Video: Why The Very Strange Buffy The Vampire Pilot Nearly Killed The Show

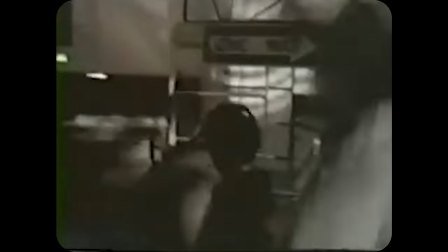She saves her new friends from a couple of vams looking for a meal, and the episode ends.
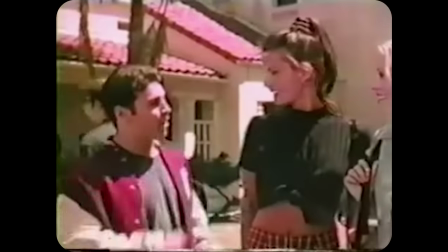But surface-level similarities mean very little in the face of the unaired pilot's glaring issues, and one is worse than all the rest.
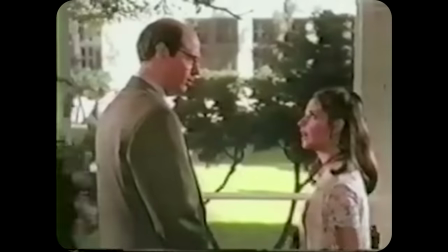I'm here to have fun, but I mean learning, fun with learning.
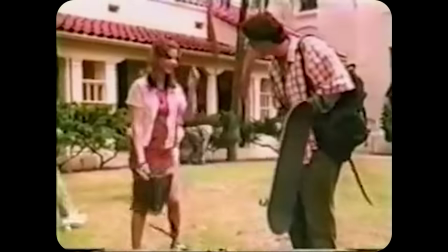As a consequence of the limited runtime, the unaired pilot has some pacing and set of problems.
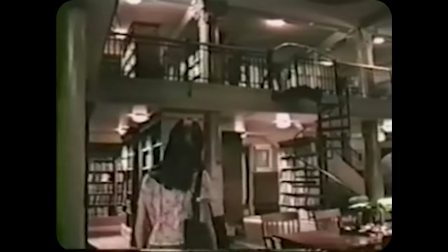Buffy is forced to jump from scene to scene without much of a through line so the audience can get a feel for the larger story at play.
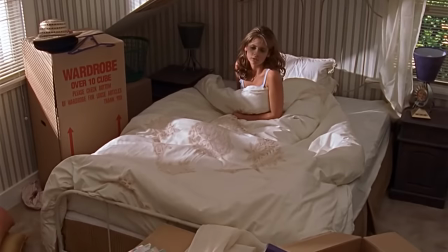As such, there are a lot of little moments in the official first episode that the unaired pilot simply couldn't afford to include.
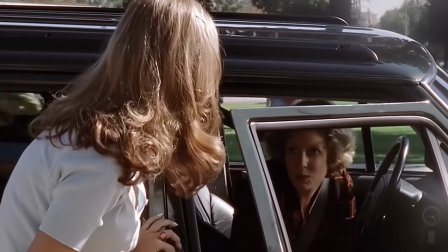These skipped moments end up being ones of character development and interaction, which were left out in favor of keeping the plot moving at any cost.
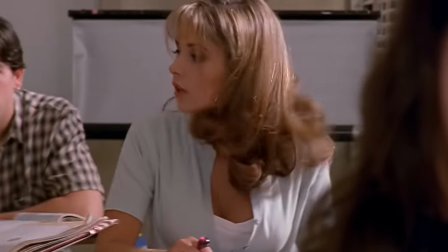In the first episode, for instance, Buffy finds herself without a textbook in class, which prompts Cordelia to direct her to the library where she first meets Giles.
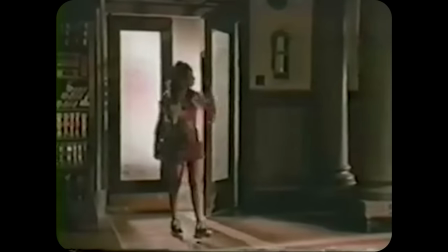In the unaired pilot, she kind of just shows up there.
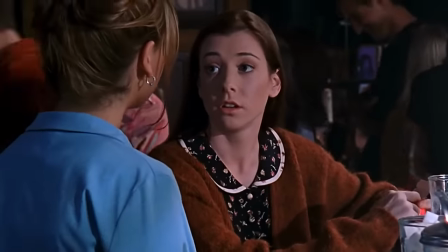And the conversation at the bronze in the first episode, where Buffy inspires Willow to seize the moment, directly leads us to seeing Willow be led into danger by a vampire.
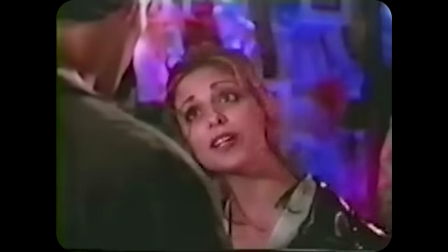In the unaired pilot, we're told by Xander that she left with some guy off camera.
Oh, I saw her sneak down on campus with some guy.
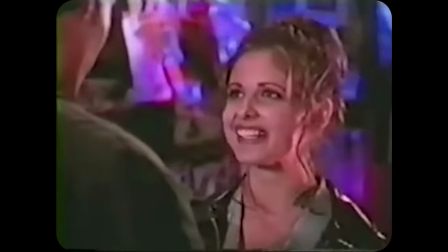Willow has a boyfriend? She does tonight.
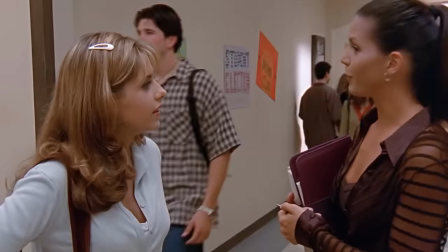These seem like little things, but they do a lot to build out the world, strengthen our connection to it, and get to know the characters in it.
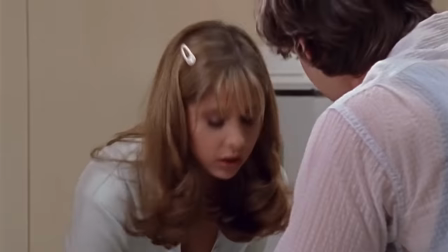These are all extremely important, especially when you're trying to develop a show about teen drama in a heavily supernatural universe.
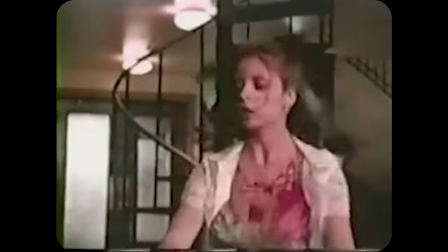The unaired pilot leaves us wanting for character interaction as well as any solid understanding of Sunnydale as a location.
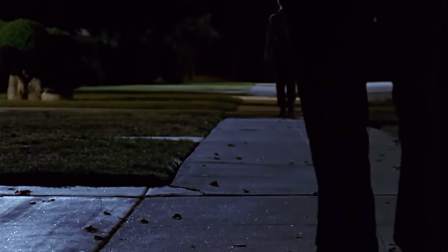Then there's the appearance, or rather lack thereof appearance, of Angel.
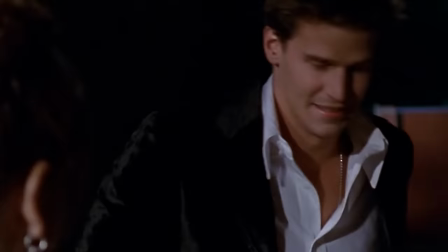While he has a single intriguing scene in the official first episode, he is entirely omitted from the unaired pilot.
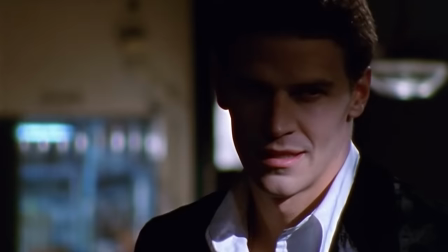Angel becomes a tantalizing mystery for viewers, and without him, it's just another missing element it suffers from.
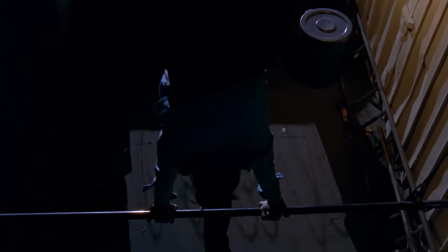Now, so far, everything we've mentioned could have been fixed in subsequent episodes if the unaired pilot had actually been released.
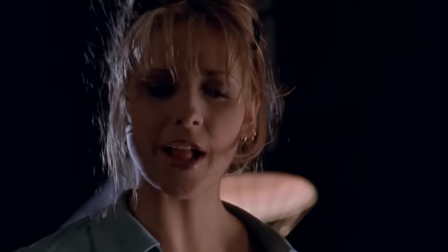Angel could have been introduced later. These issues didn't help when it came time to order the show, but they didn't fundamentally change it.
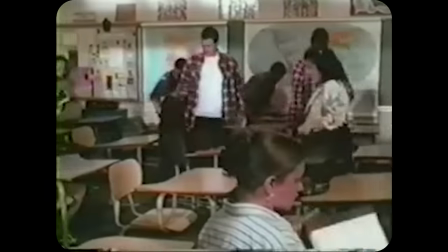That honor goes to Willow. In the unaired pilot, Willow was not played by Allison Hannigan.
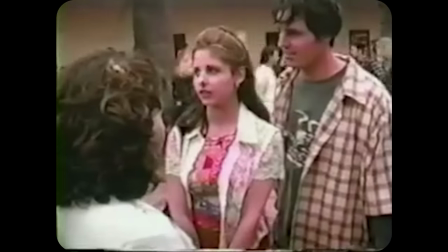Though the rest of the cast remained mostly the same,
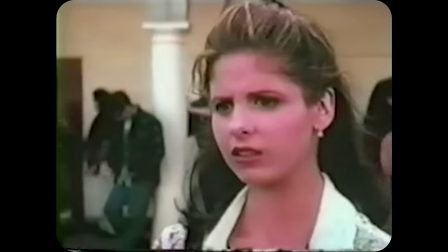the character that would go on to become a protagonist on par with Buffy was instead played by a relatively unknown actress named Riff Reagan.
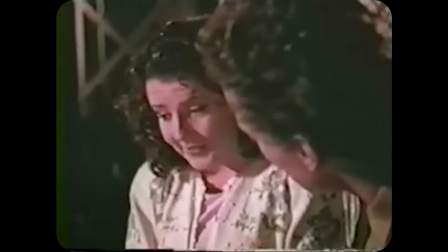And that single casting difference turned everything on its head.
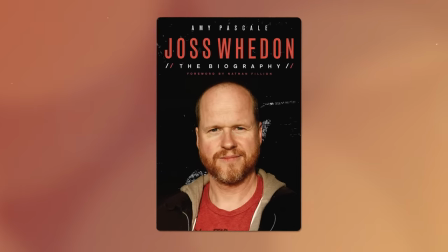In Joss Whedon, the biography, Amy Pascal wrote that Whedon described the character of Willow as shy,
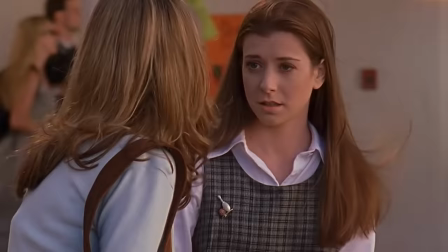clumsy, sensible, and sort of plain. essentially Buffy's opposite in every way.
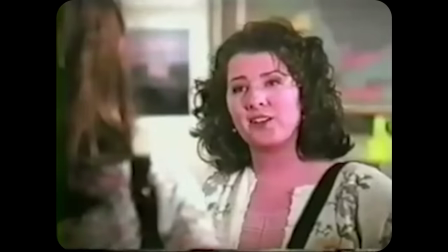Given that description, Riff Regan actually played Willow perfectly.
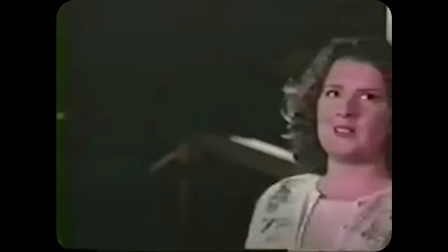Her matronly style and purposefully diminished presence made her a worthy addition to that unconfident nerdy girl archetype.
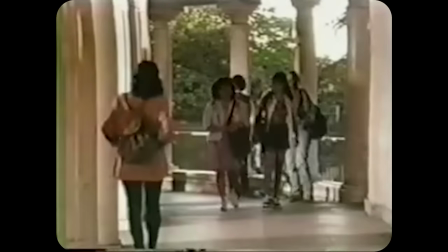I'm totally jamming on your dress. No, it's dorky. I'm aware that it's dorky.
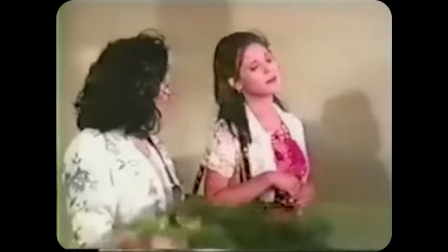But there was another element to the character's personality as written that Regan just didn't embody on screen,
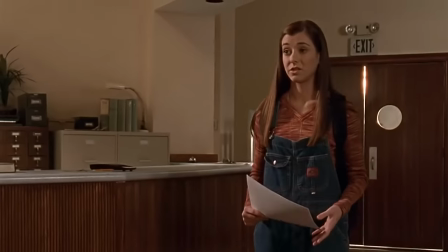one that can be distilled down to a single word which permeated the entire show. Quirkiness.
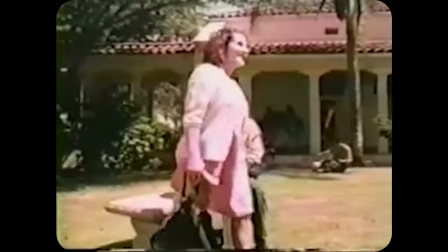Regan played the character quite seriously, a true outcast. She was either shunned or taken advantage of by most of her peers.
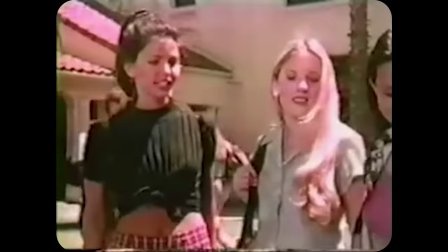And to combat it, she literally ran away or smiled through it.
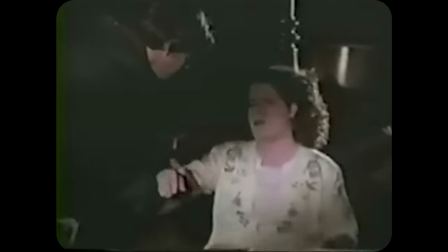For a show as campy and fun as Buffy, this kind of tragic innocence was a major misfire.
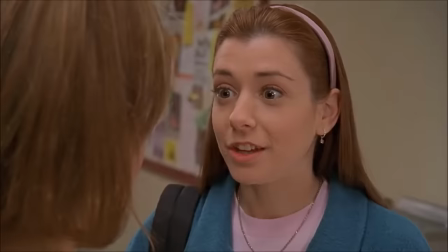Hannigan, on the other hand, is certainly still innocent and nerdy, but her portrayal of Willow is more in line with the tone of the show overall.
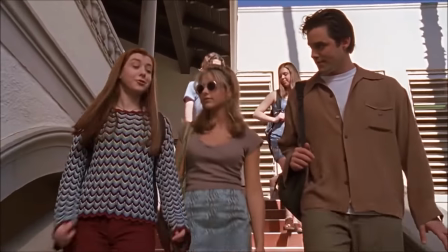Effortlessly funny in her line delivery, Hannigan brings a deeply charming social awkwardness to everything she says.
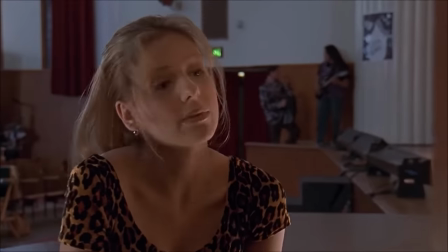You play? A little. You could accompany us and we could attempt to sing. Oh, in front of other people?
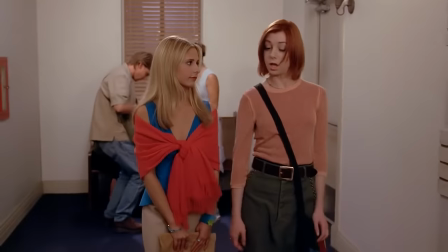Then no, I don't play.
This makes her conversations a lot less tragic and much more endearing.
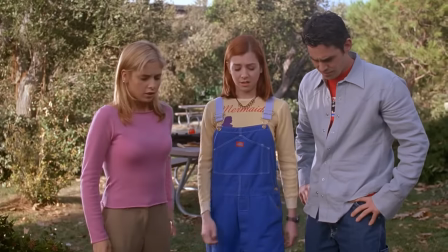Equally as importantly, it serves to develop chemistry between Willow and the other characters.
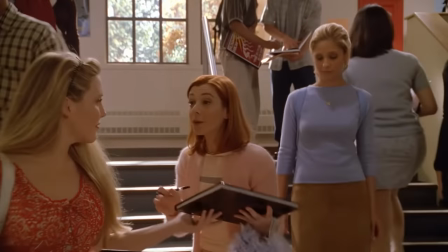Without Hannigan's charisma to bounce off of, the bond between Willow and Buffy would not have been as strong.
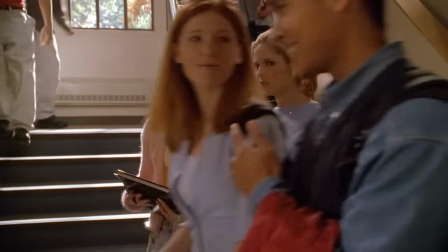I'm going to miss her. Don't you hate her? Yes, with a fiery vengeance.